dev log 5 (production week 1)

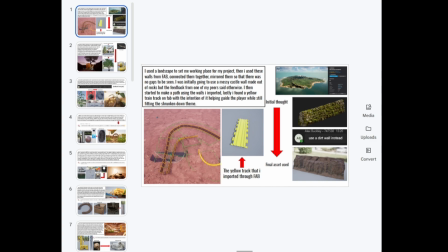(0:01)
Hi, in this development log, I'm going to evaluate the progress of my grounded inspired project, focusing specifically on how, the layout and assets have developed up to my 11th scene. Um, and overall, the project's still evolving and will likely change based on the assets, accessibility, and timeline constraints.
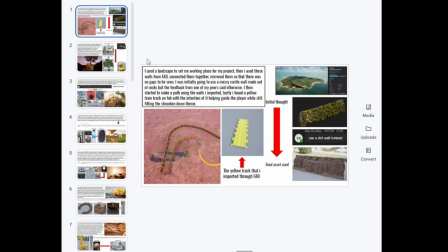(0:20)
So for my first scene, I set up the foundation using a landscape and modular walls from Fab. Um, while I initially planned to use mossy, like a rocky wall castle, the peer feedback from Alex basically said just use a dirt wall instead,
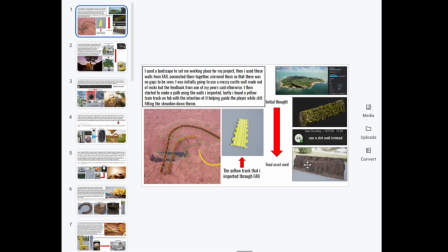(0:37)
which was good because it changed the theme and it fit the garden theme better, and it kept the path structured a bit better as well. Um, then afterwards, I integrated a yellow toy train track, which guides the camera a little bit nicer, so it can just follow a nicer path.
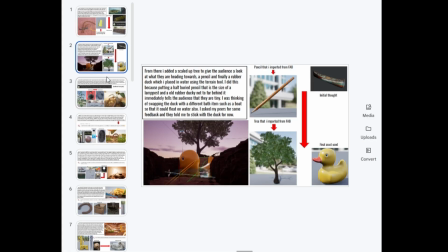(0:55)
Scenes 2 and 3 basically focused entirely on like establishing the shrunken perspective. I placed two massive lamppost-sized pencils, scaled up the tree. I added a giant like rubber ducky in a water puddle.
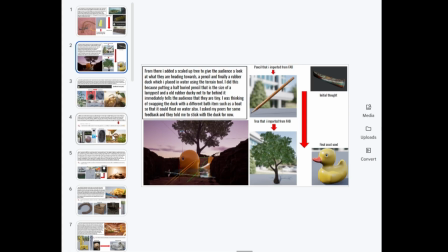(1:09)
I considered changing the duck to a toy boat, but my peers advised sticking with the duck to keep the scene like iconic. In the next scene, I swapped the initial padlock asset like for a dropped key,
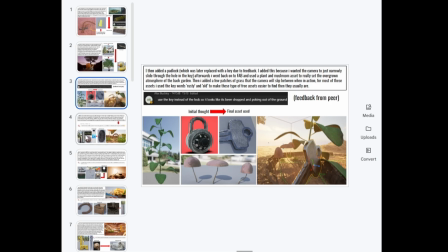(1:21)
um, poking out of the ground. I really liked like this improvement because like the camera, it guides the camera through the little loophole.
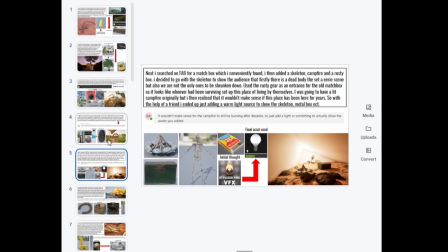(1:29)
For scenes basically 4 and 5, I introduced like a tighter movement around complex obstacles.
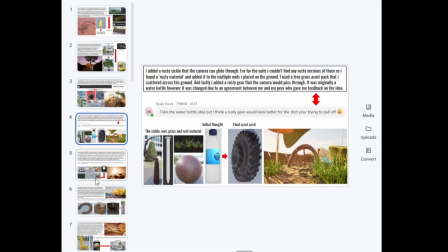(1:36)
I added a rusty sickle so that the camera could go through it. And then for the I added a rusty sickle, and then I used a custom rust material to solve the texture inconsistencies with the severed nails.
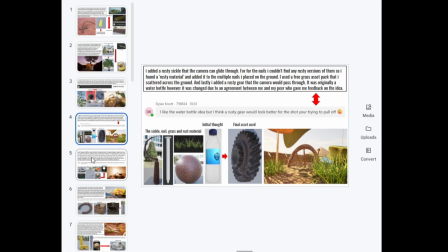(1:53)
Basically the nails weren't didn't have a texture on them, so I had to add them afterwards. Scenes like 6 and 7, I had to use like enclosed objects to frame the atmosphere.
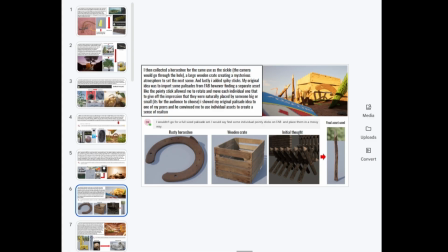(2:09)
I added like a horseshoe, and like I manually rotated like the pointy sticks to make them look like they've been placed by like someone who was there originally. Um, but yeah,
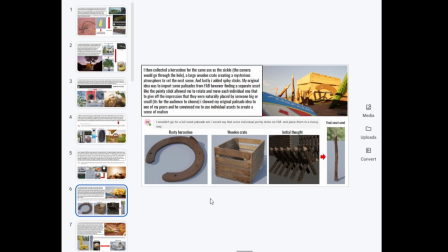(2:24)
afterwards this would lead to like me adding a hollow wooden crate where the sun rays like shine really nicely through the gaps.
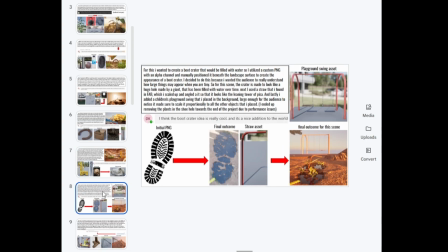(2:34)
And yeah, I would say for scene 8 and 9, I wanted to basically just add a like a boot mark. So I went into Fab, got a PNG, and then I basically
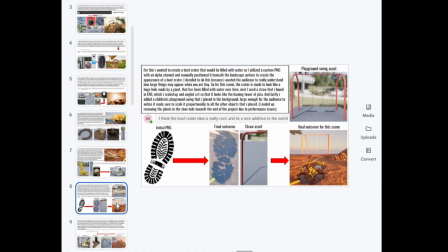(2:52)
I used a custom shoe print PNG alpha and channel out the carve. I channeled to carve out like a water-filled boot crater. Um, I did have plants in there originally. I had to cut them out due to performance drops, and then I added a straw asset.
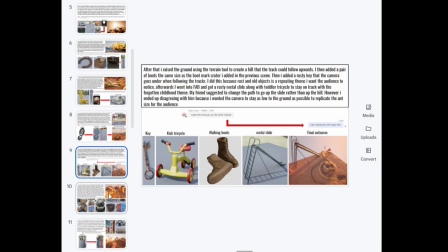(3:07)
Um, and then I added like walking boots, keys, kids tricycle, metal slides. So just like little assets to make them look a little bit nicer, keep the theme that I was going for.
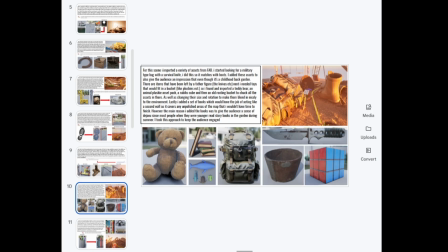(3:22)
And then for scenes 10 and 11, I focused on a deep environmental storytelling. I populated like the area with like a bucket, a teddy bear, plushies, a Rubik's cube.
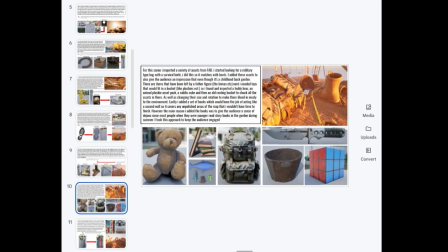(3:34)
I used a giant textbook as secondary wall to hide the unpolished map boundaries, and then I shifted the lighting to like a calm sunset to place, um, so that as the camera's following the derailed train, like it looks nicer and like a more calming vibe.
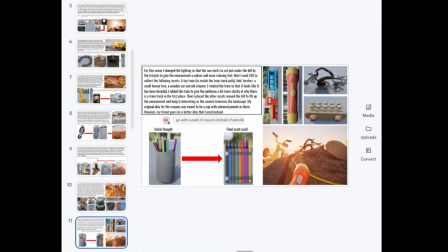(3:54)
And then I also added a pack of crayons. It was gonna be pencils and a cup, but I changed that because of my peer.